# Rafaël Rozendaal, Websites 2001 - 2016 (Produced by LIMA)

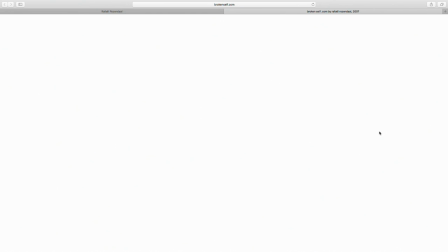33:05 When you are on the black, it goes back to white, so you keep flipping between the two. And the breaking is just a frame-by-frame animation. I drew the whole grid of broken parts and then just frame-by-frame deleted parts from the bottom all the way to the top.
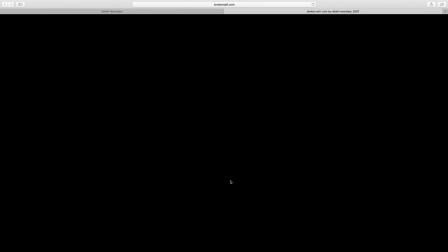33:23 This is, and then as they move, they also move down, so they're not static, they fall, meaning that the pieces here start to drop sooner, and then here, and then here, and then here. So, let's see.
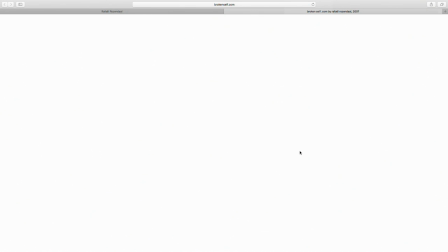33:43 And there's sound of glass breaking as well. The clicking is, whenever you click, there's a graphic, just a linear representation
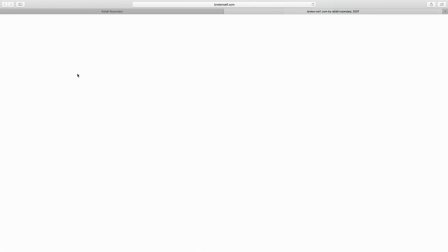33:56 of the breaking from the point where you click, and one of the pieces falls, so the script recognizes where your mouse is and takes out, because the animation in the background, the full breaking animation, is linear.
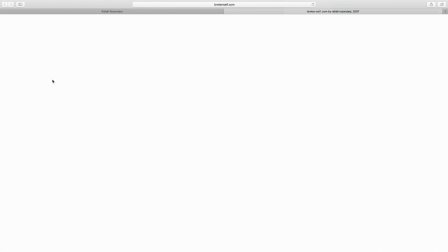34:11 It's a frame by frame animation. It's not dynamic. So to create the relationship between the clicking and the linear animation, one of the pieces that you touch will disappear first. So that's where my mouse was.
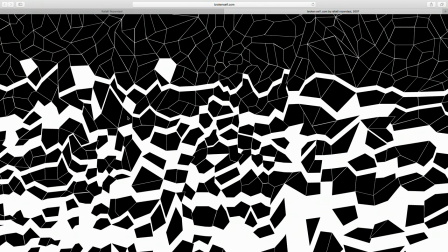34:27 And if I hit it here, so this first line animation has nothing to do with the background, but that piece that falls out first, it does.
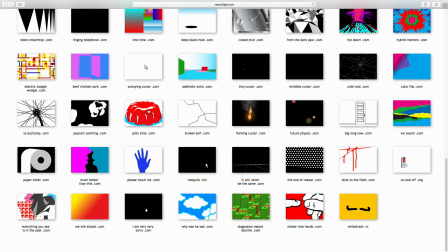34:38 The next animation, sorry for calling it animation. The next website is called jellotime.com.
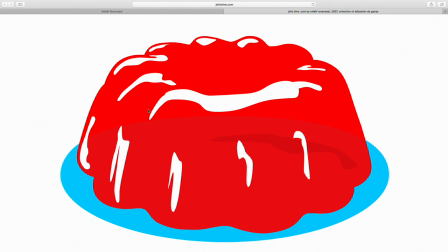34:46 And it's a interactive representation of a jello dessert. So we see a shape of a dessert that's kind of transparent on a blue plate, a red dessert on a blue plate. I created a little bit of transparency to give you the feeling of the jello dessert.
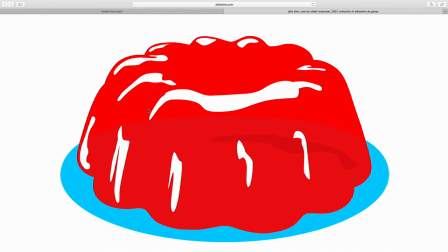35:03 It's one of the few desserts that's kind of transparent. And if you move your mouse, the dessert starts to move. And depending on the direction of your mouse, it'll move in that direction. It'll wobble. And it also makes a sound. So the whole image is built up out of many different parts.
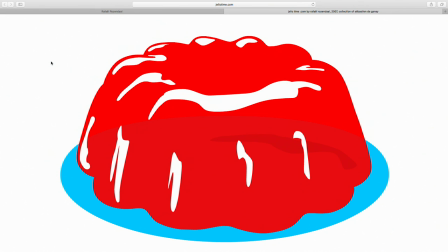35:23 And I animated basically five directions. I animated the direction this way, horizontal, vertical, and two diagonals. So that's, four directions. And if I touch the jello here, we have the sideways movement.
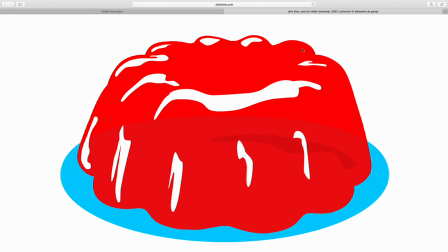35:39 If I touch the jello here, we have the up and down movement. Diagonal one, diagonal two. And so there's a point zero for all directions, and the point zero is the same for all the directions. That's this, that's the silent, quiet position.
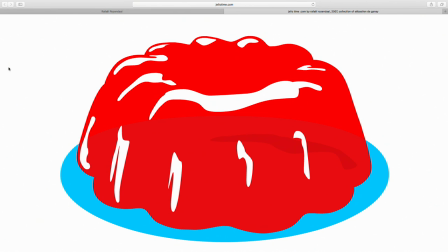35:56 And then there are extremes of each movement, and whenever it hits back to zero, it can also go to another direction.
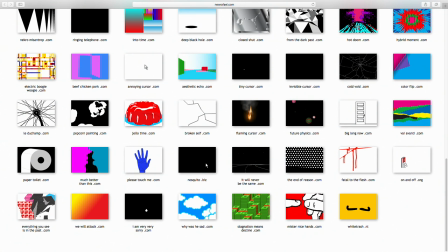36:07 The next work is popcornpainting.com.
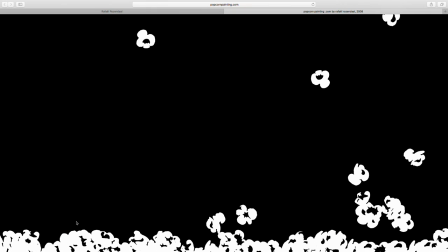36:13 So what we see is there's a collection of popcorn kernels, and they move upward. It's a bit the idea that you are inside a pan where popcorn is made, and it's all around you. And there's a loud sort of bass sound to suggest the fire or whatever is causing the things to pop,
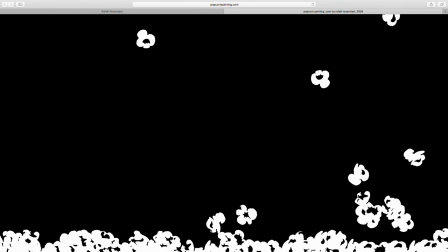36:32 and then there's the popping sound, and then they move in a random way, and at the same time they push each other a little bit here at the bottom.
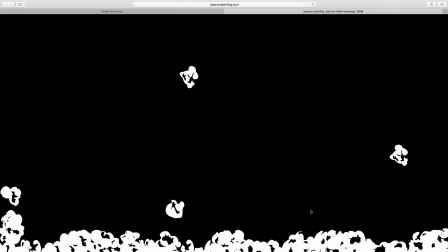36:39 So they're pushing the other ones around, and the ones that get pushed aside only move a little bit.
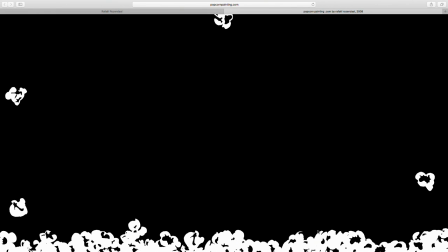36:47 They'll move in this area, but the big ones that are causing the other ones to push are moving all the way up, and they move out of the screen.
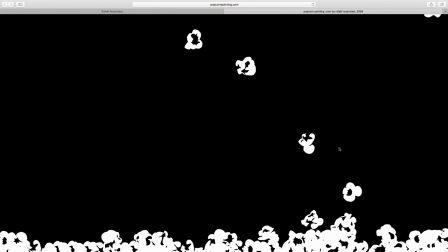36:58 And when you click, you pause the whole work. And when you click again, the work continues.
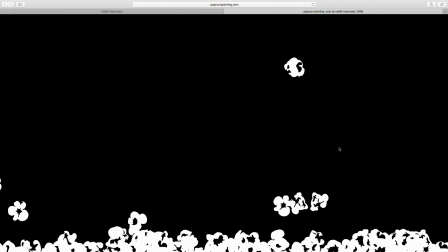37:08 This is typically a piece that uses many layers of sound.
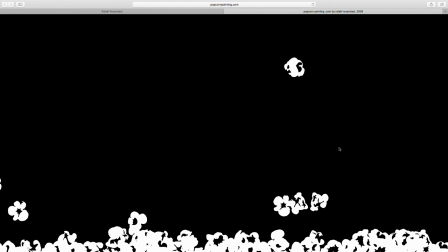37:13 So there's the background layer, and there's different event sounds, the different pops. The big problem with JavaScript so far on mobile is that it's not good at playing multiple sound events at the same time. You can only play one sound at a time. That's kind of a rule on mobile.
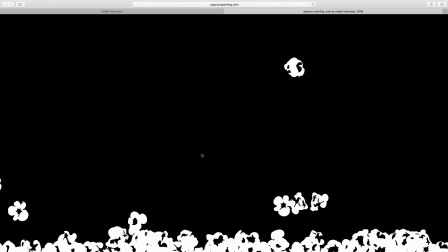37:30 So I'm not sure if that will be solved in the future, but for now this piece would be hard to run on HTML5 on a mobile device.
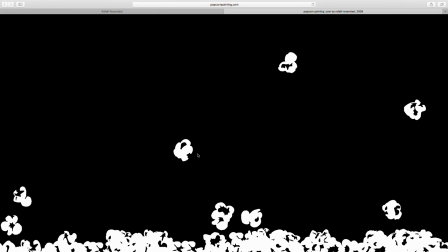37:41 And for that reason, we have not spent time yet converting this to HTML5, because if it doesn't run on mobile, then there's no need to convert it yet.
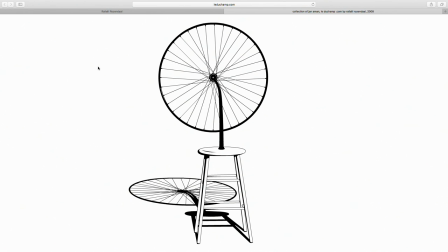37:54 This is leduchamp.com in the collection of Jan Oehmann. This is a digital representation of a work by Marcel Duchamp, The Bicycle Wheel, which I think is one of the first interactive artworks that I know of.
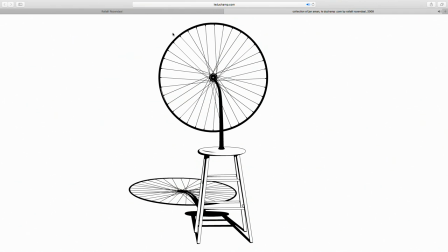38:11 But it's always in a museum and you can't touch it, so I thought to make a digital version that you can touch it. And so when you grab the wheel and rotate it, you can by dragging it, you can rotate it, and it makes a sound if you spin it. And the shadow moves along with it. The next website is colorflip.com, a collection of Sébastien de Ganet.
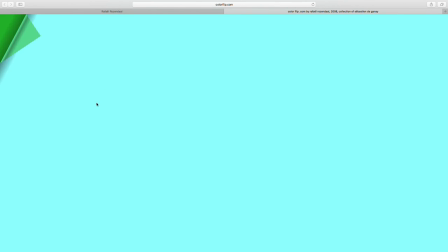38:40 We see a monochrome website. The color is random.
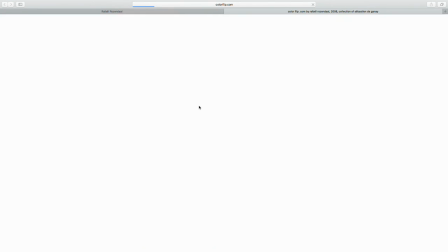38:46 Every time you refresh, you get another color. It's a list of, again, 8 to 12 colors.
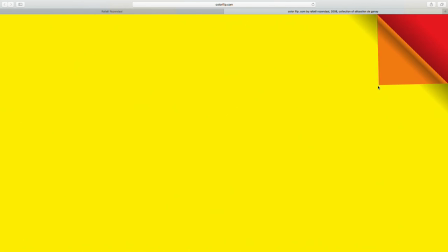38:53 I always have a list of colors. And when you move to the corners of the website, you see the suggestion of a page curl.
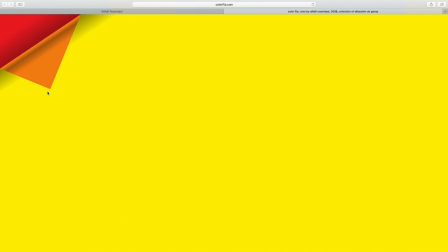39:02 It's a common web design trope for photo albums. And instead of it being a photo album where you flip through photos, in this sense you flip through colors.
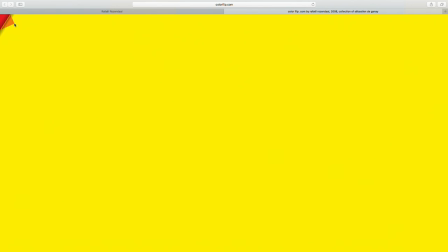39:13 And if I move to the corner, it sticks to my mouse. And then I can, now I'm only moving the mouse, I'm not dragging. So this is just a hover state.
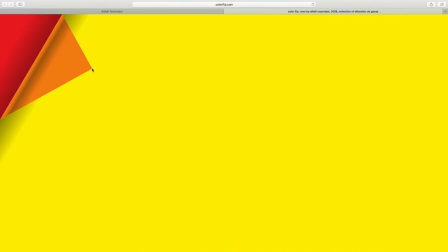39:23 And then if I drag, I can pull it all the way.
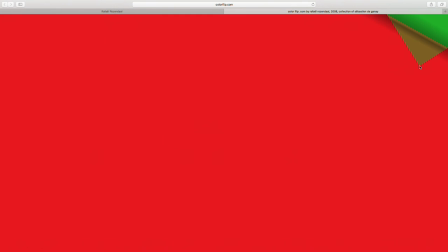39:27 I can also pull it back, and then I can drag it, and I keep flipping new sheets of paper.
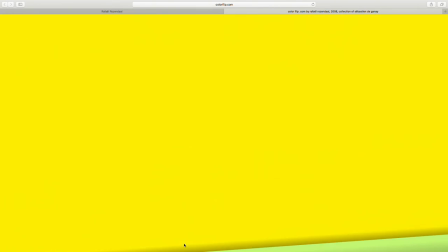39:34 And I can do that in any corner, or I can also do it from the side. If I hold my mouse in the middle and just click, it will also flip. So that way you can really go fast.
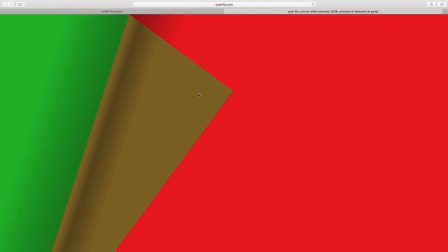39:45 This was a work where we spent a lot of time working on the settings, in a sense that
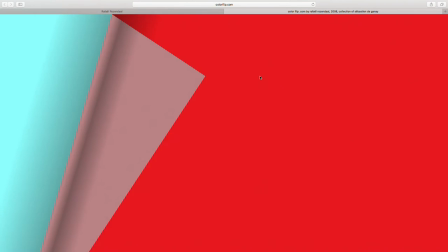39:55 we're emulating or representing a physical
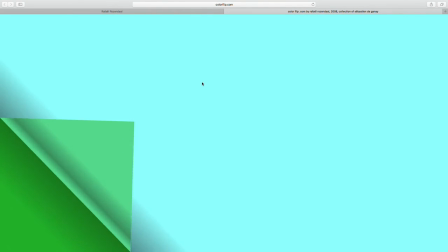40:00 property, the flipping pages, and to make it really feel like paper, it just took a long time of thinking, how fast does it follow the mouse?
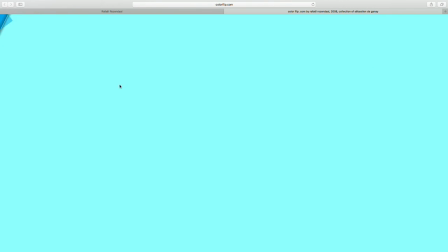40:10 How hard is the sound? How much can I drag it? So it's really important to understand the feeling of,
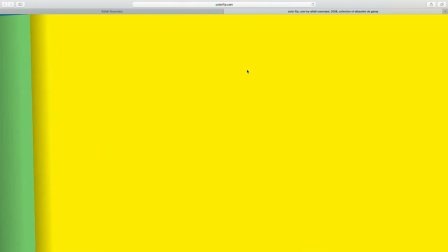40:18 for the user to get the feeling that it's not leather, it's not air, it's really paper.
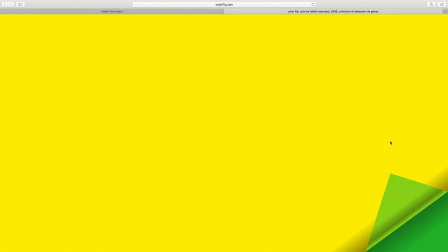40:24 It just takes a while to play with the settings.
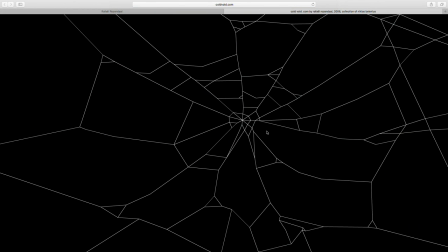40:31 The next work is called void.com. It's a spider web, and you can grab any of the pieces of the spider web. If I drag here, nothing happens if I'm in between. But if I grab any of the nodes or the web itself, you can move it around. And if you pull really hard, it snaps.
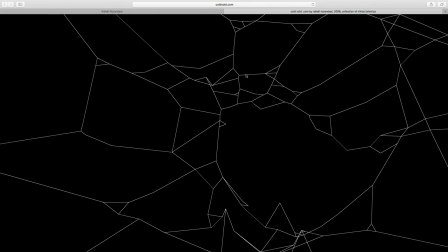40:50 So there's a bunch of nodes, and if I make the distance between the nodes very far, the pieces in between snap. And so I can keep pulling until the whole web falls down.
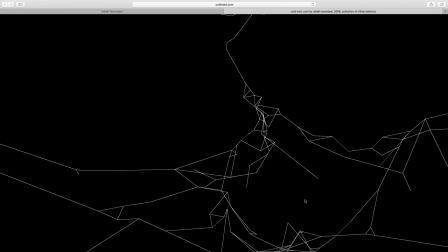41:09 As you can see, there's a gravity simulation. So everything falls down, and you can just keep going till the whole work is at the bottom of the screen.